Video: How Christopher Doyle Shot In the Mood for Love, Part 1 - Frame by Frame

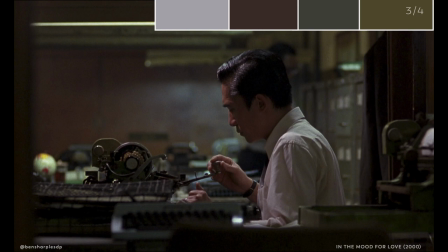(9:32)
If people don't know what to do in a certain situation to make something really have depth, like say the location doesn't have any depth they will shoot into shadow so the red couple lights behind the actor shoot it over it kind of edges the top of the head hits the back you get
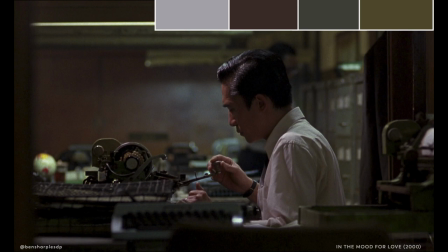(9:48)
a soft wrap it's really about the soft wrap that's really makes it look good and you get something like this it looks great all right let's go to shot four this is the same
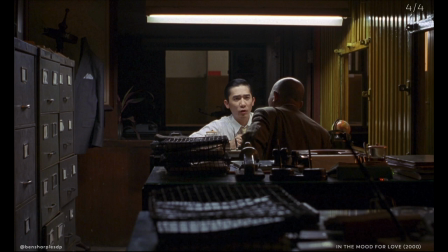(10:00)
location just lit very differently and he's talking to i assume a co-worker this shot right off the bat what screams good about this shot is the production design you may not notice it but if you look at the shelves to the left of here you
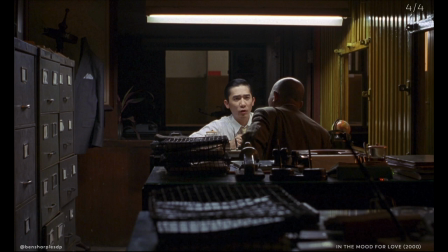(10:17)
have different colored shelves like who thinks of this this is this is genius you got a blue green and gray makes your eye go right towards the actor automatically if you looked left you would see blue green gray your eye just shoots right back to the actor and then on the right you see a yellow
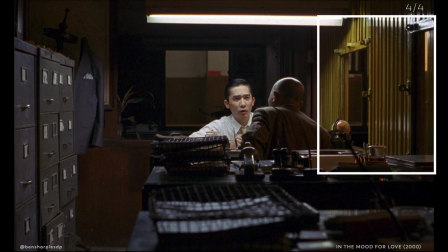(10:35)
wall but it's it's metal so it's shimmering and it's similar brightness as the desk so it's also going to train your eye back in and then above you have the fluorescent fixture again and this
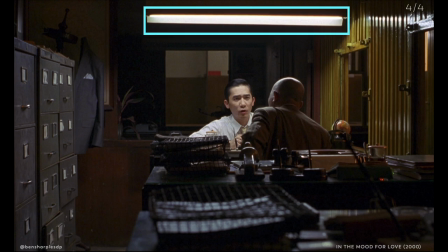(10:48)
time it's just soft lighting both of them above the co-worker that he's talking to is getting a top light and a back like since he's facing him so you're shooting into shadow on the co-worker and then the main actor
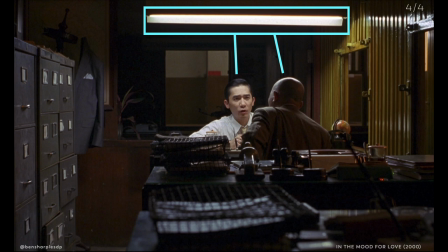(11:03)
is just key lit perfectly like his his exposure is right at key that's perfect and then behind him you even have a doorway open with just a hint of light to get even more depth so this
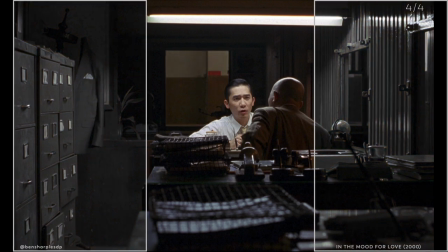(11:18)
whole frame anywhere you look on this frame it makes you go back to the lead and this is just a simple two shot of people talking. This could have been done at a table with one light and everything else around them could have been nothing. But for some reason Doyle's just takes it to the extra step. He's got a wall on the right telling you to go left.
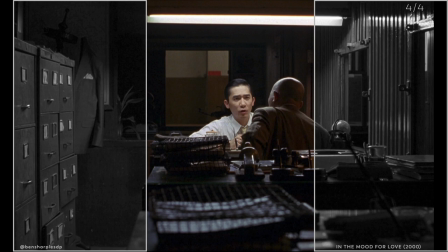(11:38)
A wall on the left telling you to go to right. He's got a back wall that just gives you depth and then he's got a desk that's got a little bit of ambient light that's kind of training your eye forward as well.
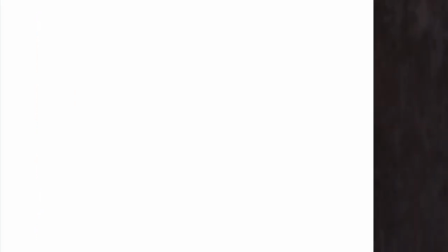(11:48)
It's just it's just a beautiful shot. It's nothing else to say about it. So I hope you liked this video and I'll see you in the next one.
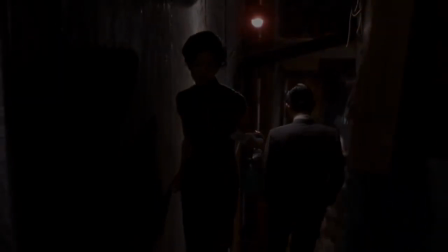(11:56)
Thanks for watching.